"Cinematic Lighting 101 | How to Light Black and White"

What is up guys? Nairz here from the A-Team. Today we are here at the Hurlbut Visuals Clubhouse. If you don't know what that is, we will leave a link in the description below, and we're gonna be walking through how to film and light for black and white.
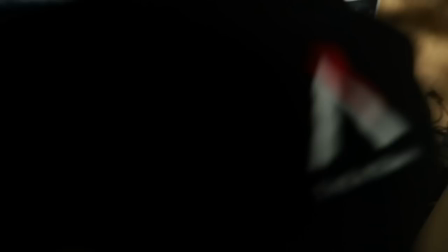Let's go.
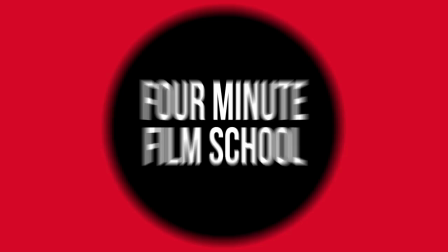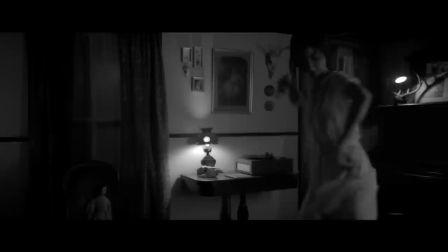Sweet, so today we're here on set with my friend Justin Jones. Justin Jones is a cinematographer who has shot for Trippy Red, Anderson Pack, Diplo. Justin, when it comes to lighting for black and white, there are a few challenges because a lot of what we know goes out the window. Tell us some of your tips for lighting for black and white. Cool, so I have four tips for shooting black and white. First is going to be, don't worry about color temperature, it's going to be black and white so that doesn't matter. Number two is going to be quality of light, hard light, soft light, or a mix of both. Three is going to be texture, adding textures and creating shadows. And four is going to be intensity, creating a bright spot in the frame to draw the eye. Awesome, let's go to set and check out some of these setups. Awesome, so we're here on set now with our first scene, Justin, what is the scene and how did you light it? Cool, so it's a very dramatic scene, basically can be anything out of any horror film.
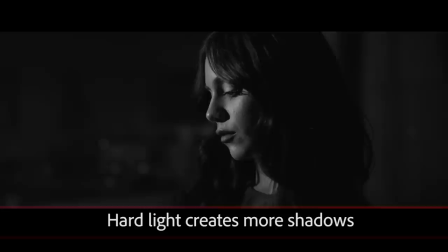First thing I was thinking about, quality of light. I chose hard light because it's a dramatic scene. I wanted to increase the contrast and give us more shadows.
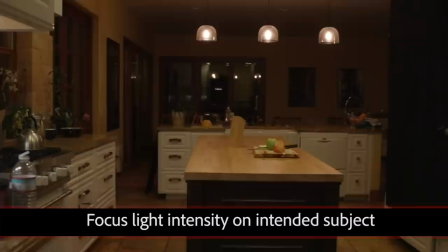The next thing I did is I wanted to draw the eye to our actress and to the knife. So I made that the brightest part of our scene. Awesome. So walk us through light by light how you lit every part of this.
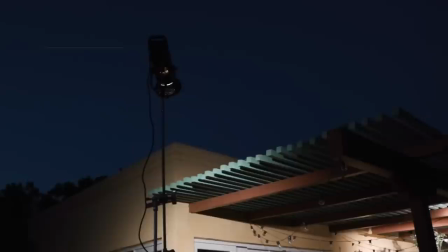Great. So I put two 300Ds and a 120D outside to create moonlight.
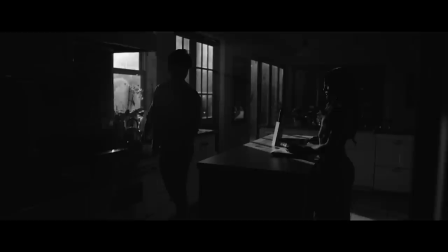I walked those back quite a ways just to sharpen our shadows.
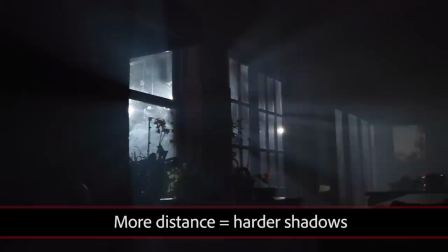Second thing I did was I added smoke to the scene to kind of see those shafts of light. and because I walked the lights so far back, it was able to give me a really sharp kind of beam of light. The last thing we did is, well actually I didn't do it, Ted did it, is cut down a branch from Shane's backyard. We put them on C-stands to kind of give our light a little bit of texture and a little bit of movement in the background. Awesome, let's go check out that footage now.
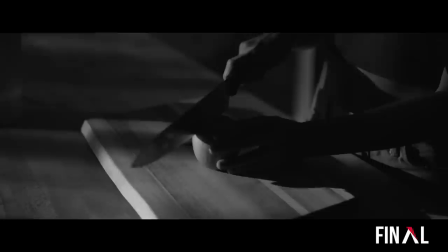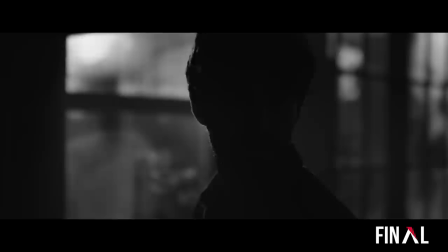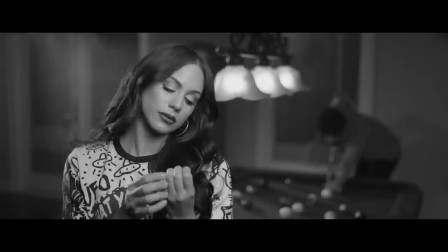Awesome, so we're here at our next setup. Justin, you went a little softer with this lighting. Tell us about the scene and how you lit it. Sure, so in this scene we were concentrated more on beauty, so we went for a softer look, but the same rules still apply when shooting in black and white.
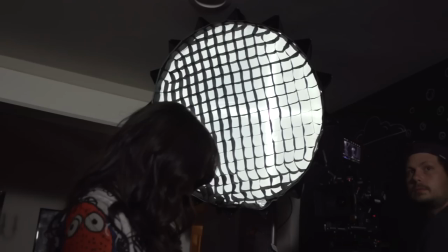The first thing we did or didn't do is worry about color temperature. We had tungsten practicals and a daylight key, but once again, it's black and white. Second thing we did is use softer sources. It helps get a beauty look and really helps hide blemishes and stuff like that.
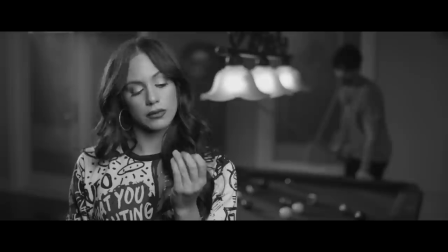The third thing we did is we used the intensity of the light to draw our eye to our actress, and we also used the leading line of the practicals to pull the two actors together.
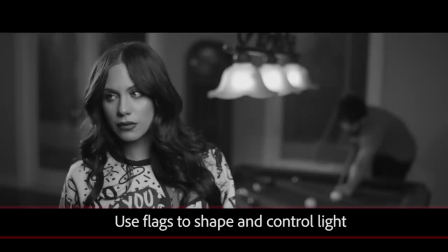The fourth thing we did, the image was looking a little bit flat, so I brought in a flag that kind of just stopped down our background and kind of separated the talent from the background and the wall.
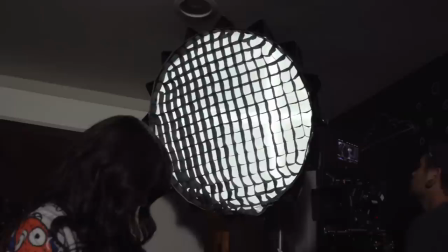Super cool. So take us through, light by light, how you built the scene. Cool. So the first thing we did is we used the 120D with a softbox as her key, made it really soft and kind of flat and frontal on her face.
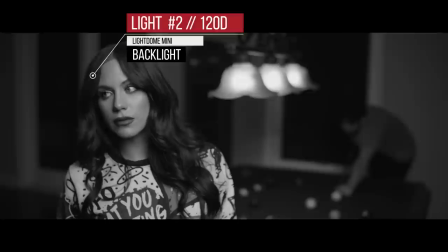The second thing we did is we added another 120D with a mini light dome as her backlight. That kind of kept it a little soft but still gave us a rim.
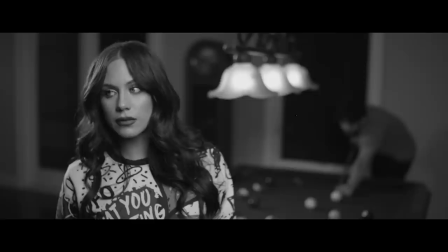Third thing we did is we used two 300Ds on the patio just kind of coming in as moonlight. We had them dialed way down but they could have been 120Ds but that was what we had at the time. And the fourth thing we did is turned on practicals over the pool table and that just allowed us to bring up the ambience in the room and light the pool table. And I also noticed that you enhanced the practical lighting a little bit. What did you do to the practicals?
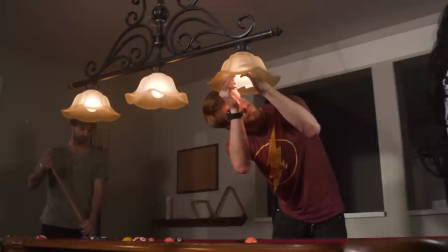Sure so the practicals when we first turned them on were extremely bright so the first thing we did is we changed the bulbs out for dimmer bulbs.
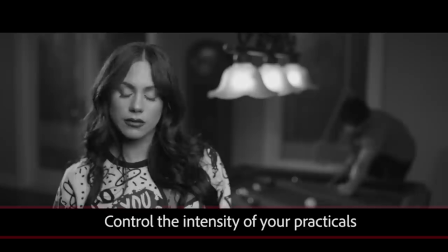Then we used ND and diffusion to kind of soften them a little bit and take the intensity down a little bit more so we could open up that iris and kind of blur our background. Awesome, let's go check out that footage.